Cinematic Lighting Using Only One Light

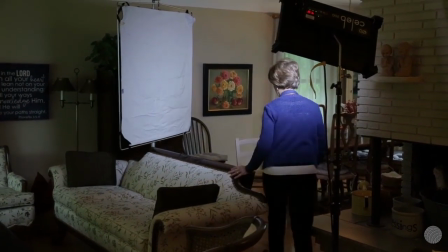But now you can go ahead and call your talent in. And when they come and sit into place, now, again, you've done a lot of that busy work kind of prior to them getting there.
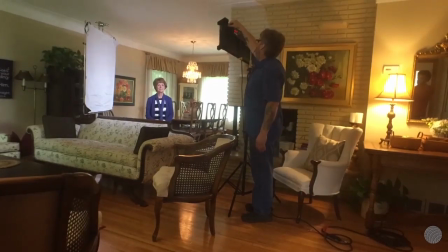So take a look now, kind of a time lapse of what we're doing. You're kind of adjusting the light to get the exposure right.
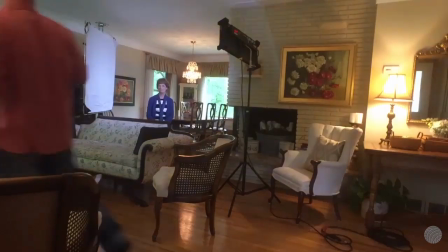And we're playing around with the shears because, again, if you have the time, kind of allowing yourself the ability to see how does it look this way versus that way.
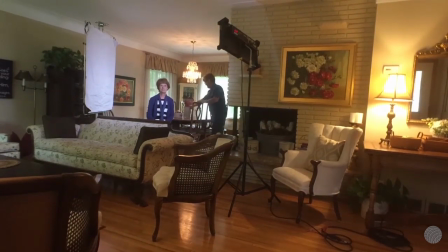It's part of the way that we create, because a lot of times we kind of have idea in our head, but then you get these happy accidents that work on set.
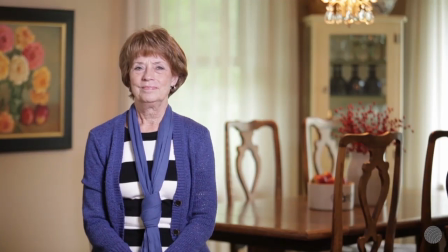So let's take a look here. It's a little bit, kind of blown out. And what we're going to do is we're going to dial the light back just a little bit.
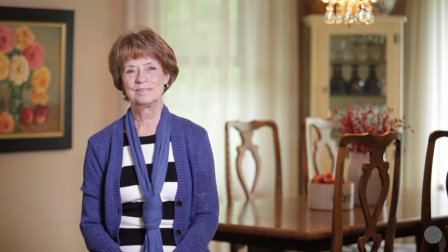And I don't know how much of this you can see, because a lot of people, when they work with me, they'll kind of be, what are you looking for? What are you doing? And a lot of it's very subtle. So if you're not really paying attention, if you speed this up, you can kind of see the changes,
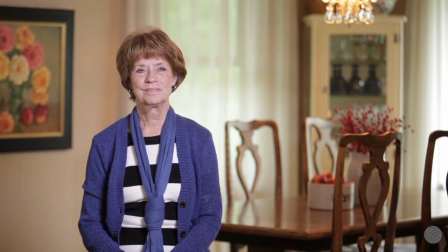but it's just over time, you can kind of tell these little subtle nuances of, is the bounce working?
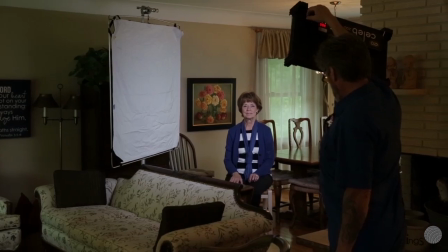Is the reflector working? Is the light working? So just kind of want to show you all these different things and let it play out a little bit longer so you can kind of see what we're doing.
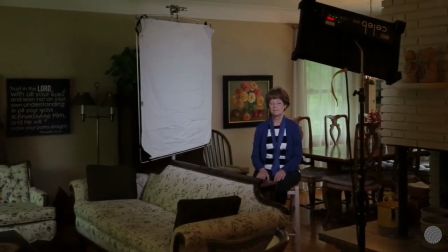And we're obviously condensing it for the webinar, but at the same rate, I want you to have a feel of what it's like being out there shooting.
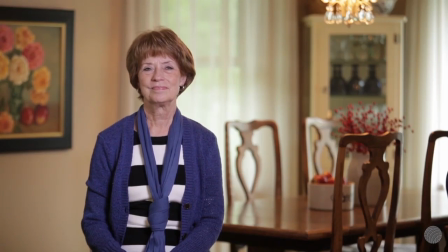So now that you have your talent in there, you can take a look back at, the shears. In this case, like I said, I'm digging kind of the white shear, but every once in a while you want to go ahead and go back and just kind of give yourself a second to look both on and off,
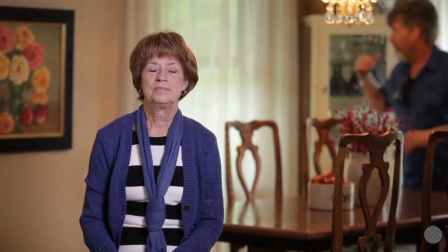because maybe when you open up the shear, maybe the green pops different because she's wearing a blue sweater,
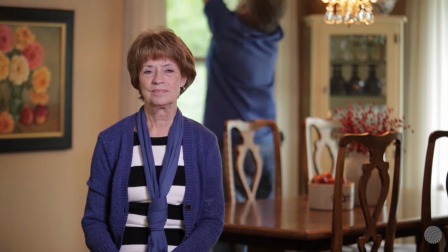and maybe you were wearing something white or black when you were taking a look at yourself in the frame.
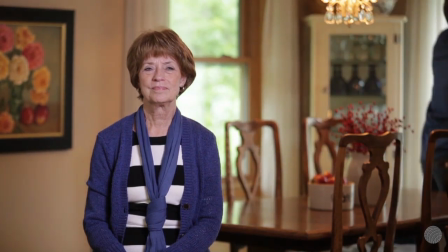So I always kind of, if you have the time, go back in and just kind of take a few of those little extras and take a quick peek, kind of turn them on, turn them off wherever you can.
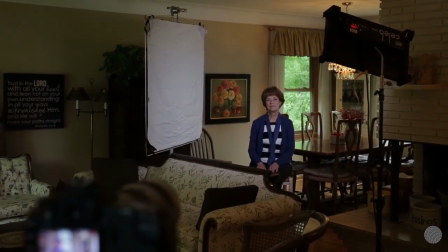So in this case, kind of opening and shutting the shears, kind of taking a look back at what works, what doesn't.
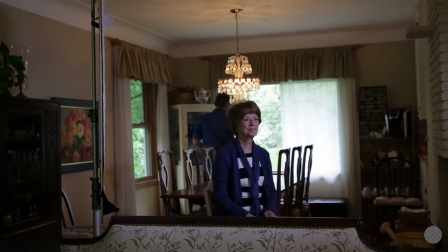And what's actually kind of interesting when you're all said and done is, again, you have so many different options both on and off camera,
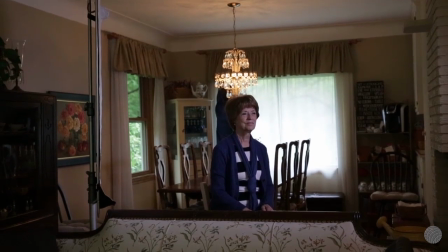is all these little things just kind of, help create and separate you from other people.
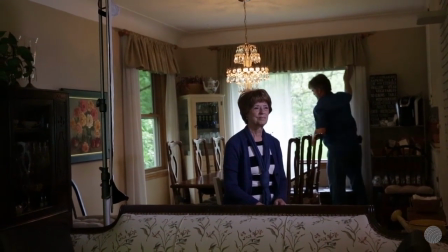So when people ask you why should they hire you, why should they pay you what they do, it's these little extras that really make a difference.
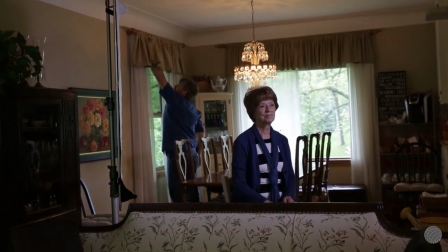And this is what I'm trying to pass on in these webinars, is give you these little tips and tricks.
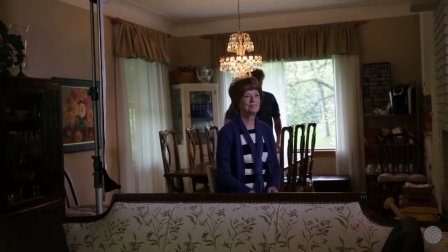So we're going to go ahead and leave the shear behind, but as you can see here, we decided to leave half shear open, which is actually kind of helping model.
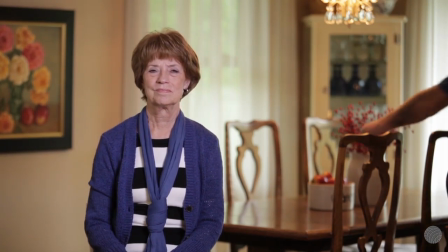If you can kind of notice the left side of her cheek right around her ear, we're getting just a little bit more of a kick off that.
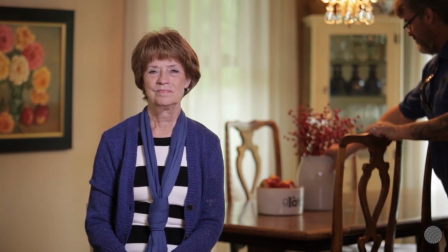Now what we want to do is take and really work in our art direction. You can see there that it was being hidden a little bit by the chair, so we're actually pulling him a little bit forward.
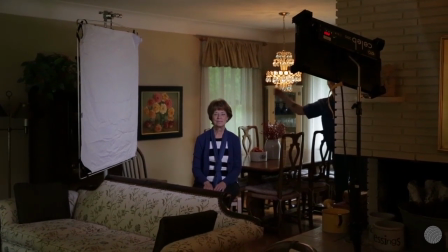So yeah, it definitely doesn't work in terms of symmetry of where it is in the table, but for our frame it really works.
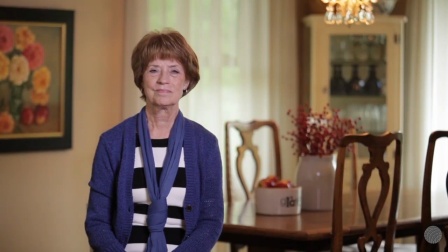And I want to audition on and off here the light, and as you can see, it definitely creates more of a orange glow when it's on.
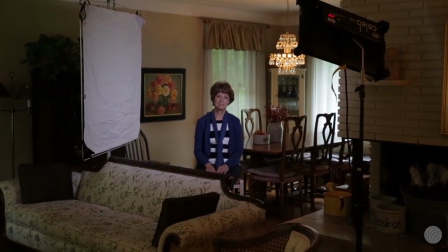But really what I'm paying attention to is her face, and because her skin tone is so
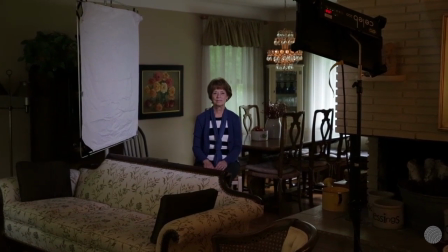dominated by our one light, that I'm okay that everything's going a little bit more orange in the rest of the frame.
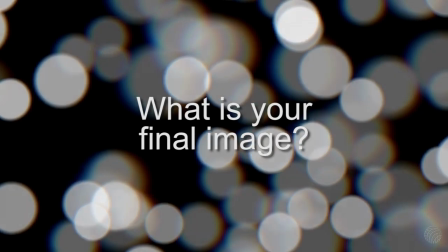I'm okay with that. I kind of think it adds to the overall piece, so I'm okay with that. So let's take a look at what all this comes together into a final image is right here.
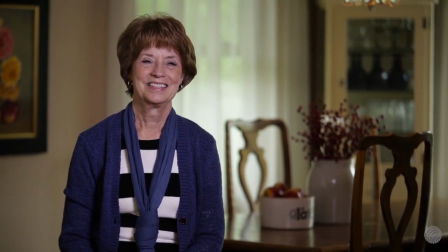And I think it's really, really great. We really have dimmed down that practical light. We have the beautiful shear. We have this light that's just gorgeous on her. We're getting a little bit coming through where we opened up the shear in the window and getting just a little bit of a
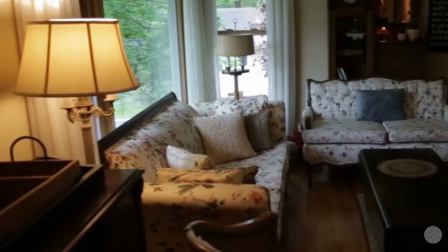bounce. I really think it's great. So let's go back and take a look if we were to chose over in the other side of the room, over here by the sofa.
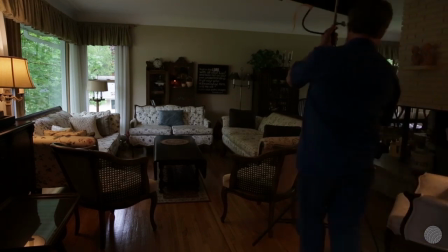So let's take a look. So I see video content all the time like this, because obviously interviews are shot all the time.
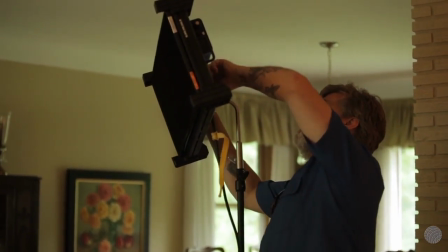So again, this is our one light that we're going to place kind of as our key light, but what we're going to build here is kind of what people tend to think,
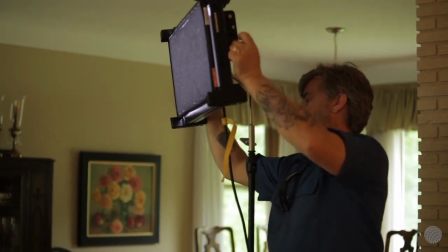or what you see a lot. And I'm going to show you kind of both how this works and how to make
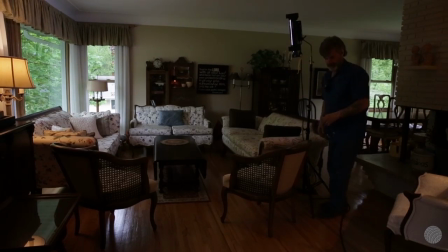it good, but then I'm going to show you another tip on how to take this exact same setup and make it just a little bit better.
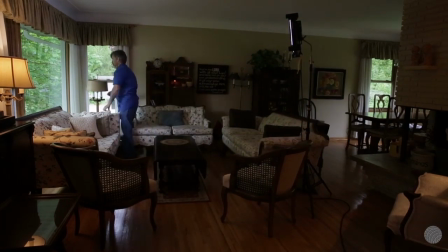So again, we place our one light, we go ahead and take a look at what's around. We have a practical light here that has 3 different settings.
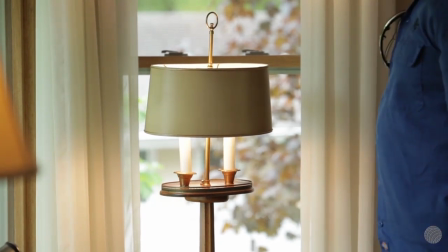It's got one bulb right, one bulb left, or both on. In this case, we're going to try and audition both of them on.
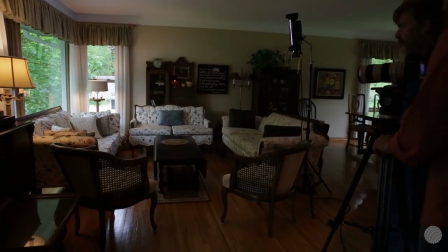And we go ahead then, once we have those kind of set, we're going to go find where we want to set up the camera, at what height do we want to be, what do we want to see,
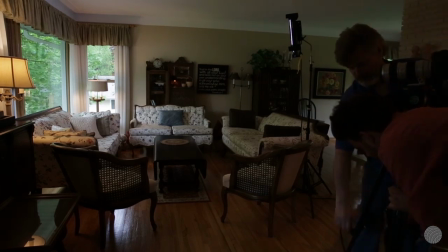how wide or how tight do we want to be on the subject. And once we spend just kind of a few minutes getting that settled in, after we get our lights roughed in place, then we start to kind of take a look around the room. What else do we have to control? Do we have to turn off the overhead lights? Is there another light we want on or off?
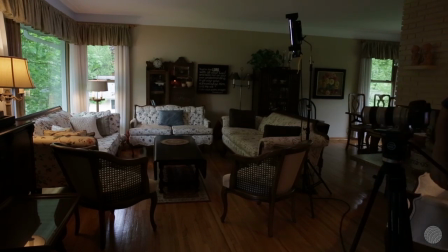Are we seeing a reflection we don't want to?
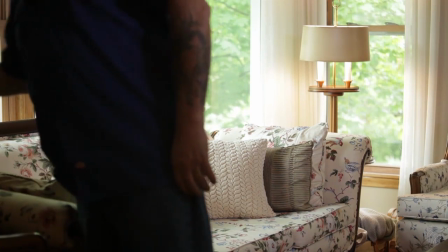So in this case, we don't like this extra lights creating too much kind of an orange pitch there that draws our eye to the left of the frame.
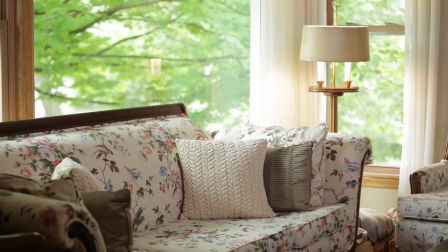We want to keep the center of the frame where we want our eyes of the audience to go. So we killed that light. And then we kind of go ahead and drop in our talent.
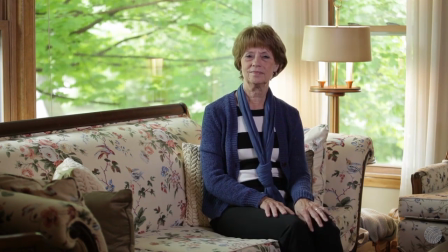So now this is kind of our starting point.
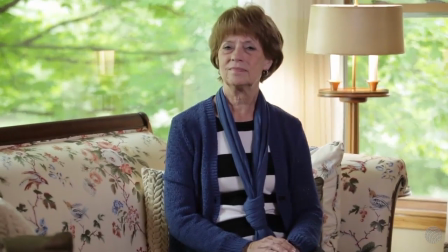So I want to reframe once she's in there, kind of feel it was cutting her off her legs a little bit differently, or a little bit not in a way that I liked.
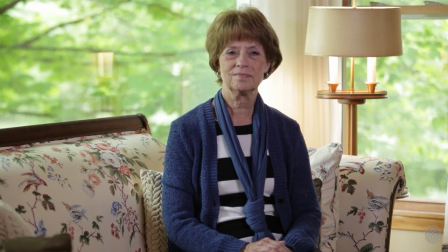So kind of get this dialed in. So this is going to be what we're going to be framing and lighting for. So now at this point, we're just roughed in.
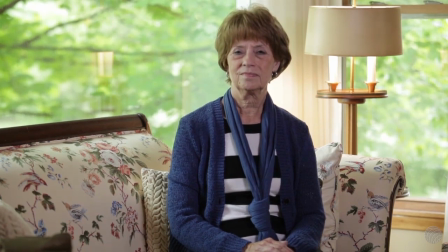So now we want to go through and actually kind of bring it to fruition. So we're going to start paying attention to all the little things. We're going to see, do we like the light ratio on her face? Do we like, kind of the brightness of the light behind her?
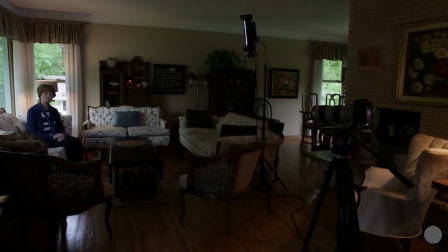What are we seeing in the frame that's distracting us? What could we add? So let's take a look here kind of behind the scenes again and what we were doing when we were in the room.
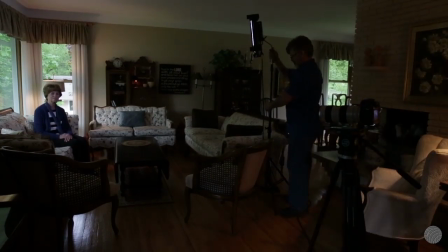So we decided our light was way too high and it was actually a little bit too far kind of around.
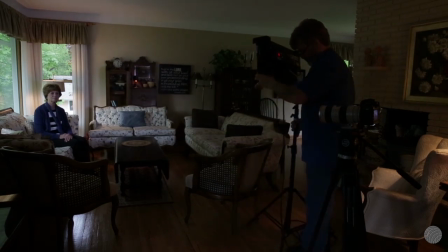So we're going to bring it a little bit more forward. And I want to note that we're using these 60 and 90.
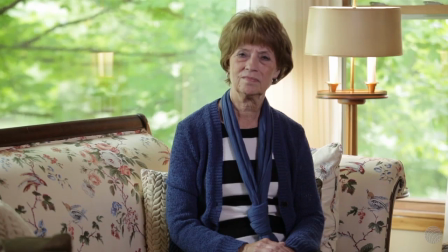We're actually doubling up our egg crates because we really want this light to be directional,
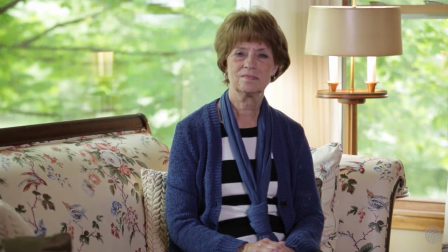because if we just let it kind of soft and diffuse and kind of spill all over, it really just kind of illuminates everything.
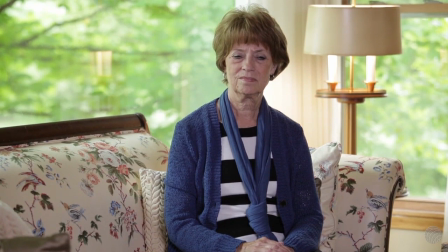And we really want to focus it on the talent's face and on their body, and then really kind of let it drop off from there, because it really draws your eyes to it. So we're using those egg crates, I think, in every single setup in this.
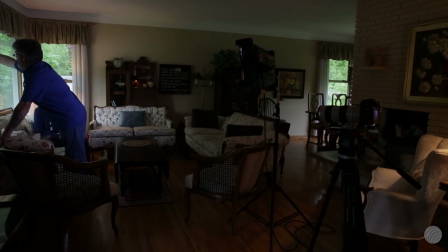So once we brought that light around, what we want to do is we want to see what's happening here with the shear.
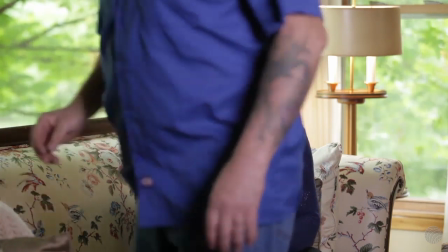And when we pull the shear in, it acts a little bit more diffused, and when we open up, it doesn't.
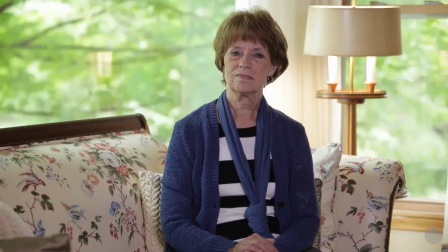So what we want to do is kind of pull it in as close as we could to the edge of frame and see kind of what it does.
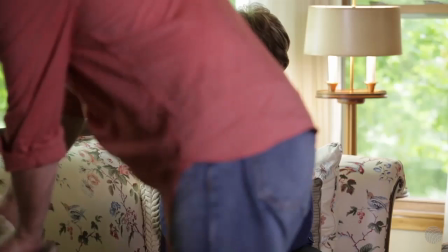And then we kind of come back and we notice that there was 2 pillows there in the corner that we were just seeing these little little bits and pieces of.
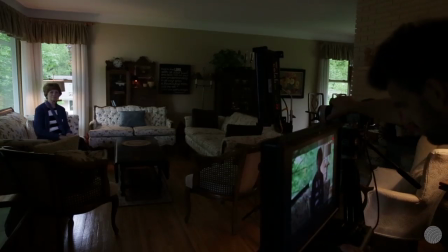So we took those out, so that's not going to be distracting for anybody to look at. You just take a few minutes there just to kind of look at where we're at.
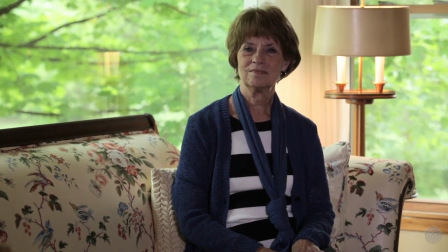So we had a little, we set up a different monitor, so we actually became a little bit more overcast here. So you can see it's a little bit darker, even though it's the same setup.
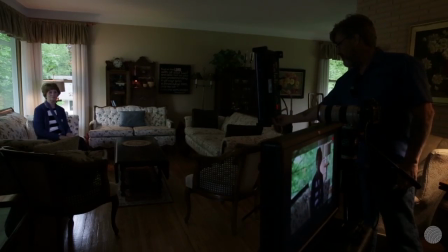So we're adjusting the light because we don't control all the light in this given location, but it's our job to make it work.
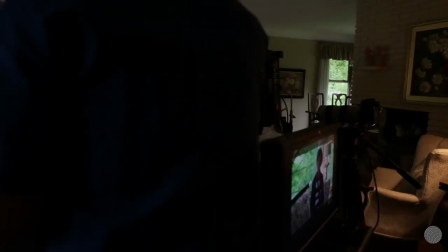So once we get that readjusted, then we go ahead and try to bring in our bounce. And this is a very, I guess, real world application.
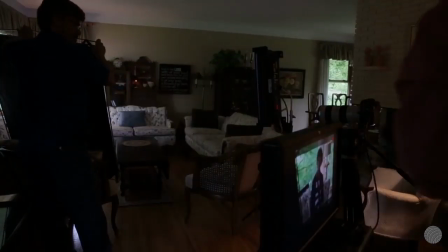What you can see here is where can we get this thing to work? And as we're trying to kind of fit it into the environment where we are,
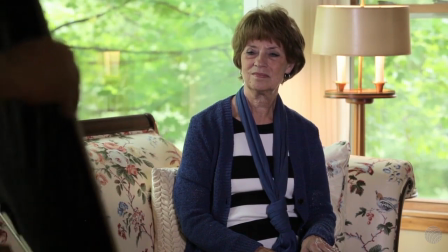what we notice is we can't actually set it up at an angle where it's doing anything, where it doesn't end up in our frame.
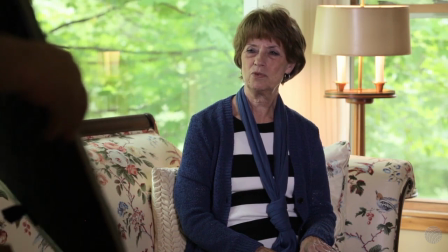So obviously having a hand, a black spot, a silver chrome piece of an edge of a frame, none of that works.
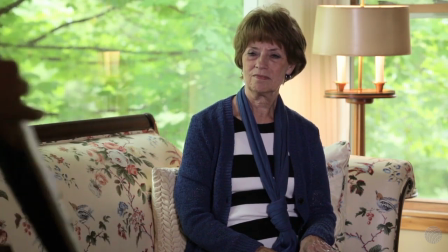So we have to abandon that, even though it's something we want.
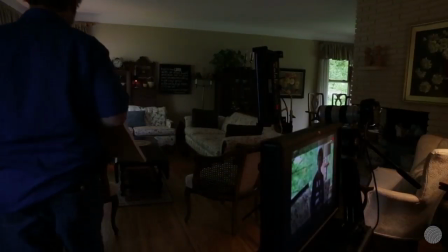But that's why I have this little 2x2 bead board or foam core or some sort of whiteboard, because this is small enough we can kind of set it down here on the chair.
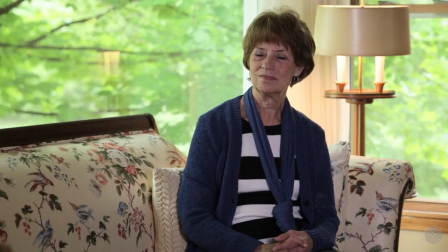We can get just enough of a little bit kind of coming up toward her eyes and kind of filling in a little bit under.
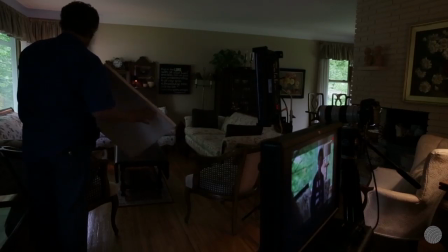So we go ahead and find a way to kind of get that placed in there and working for us.
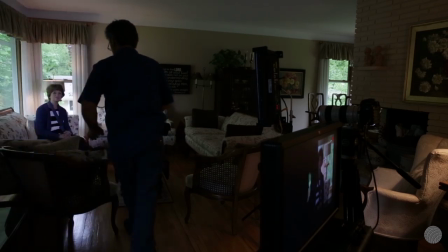And then we go ahead and actually go back to checking out the shears. And when the bounce card,
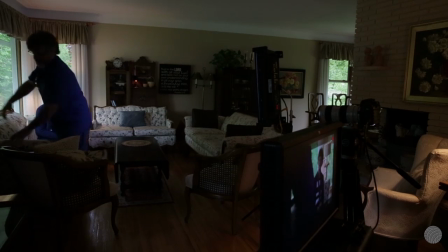what didn't have enough because of the overcast to kind of kick back what we wanted, we actually pulled back the shear because again it was off frame.
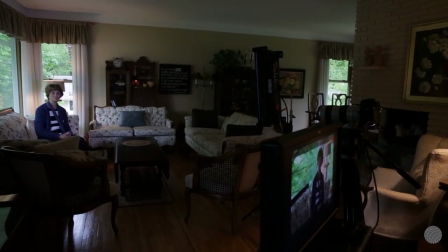And what you're going to notice here when we show you that we're just getting a little bit more modeling there on the side of her face, kind of before and after.
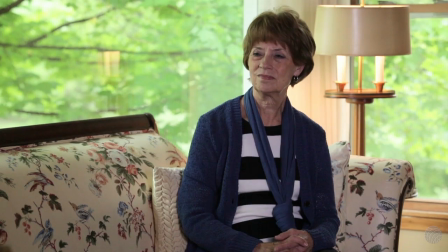So we're going to toggle back and forth and just kind of watch her right shoulder. It's catching at the top of the sofa, and it just looks a bit nicer. So we were trying to do that with a bounce card and with the little bead board, but neither of them worked.
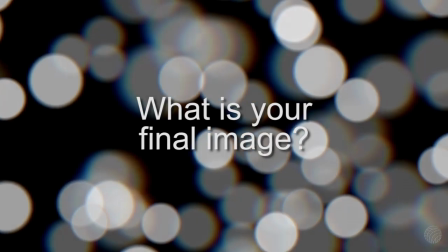So let's take a look at what it actually looks like here when we brought all these elements together.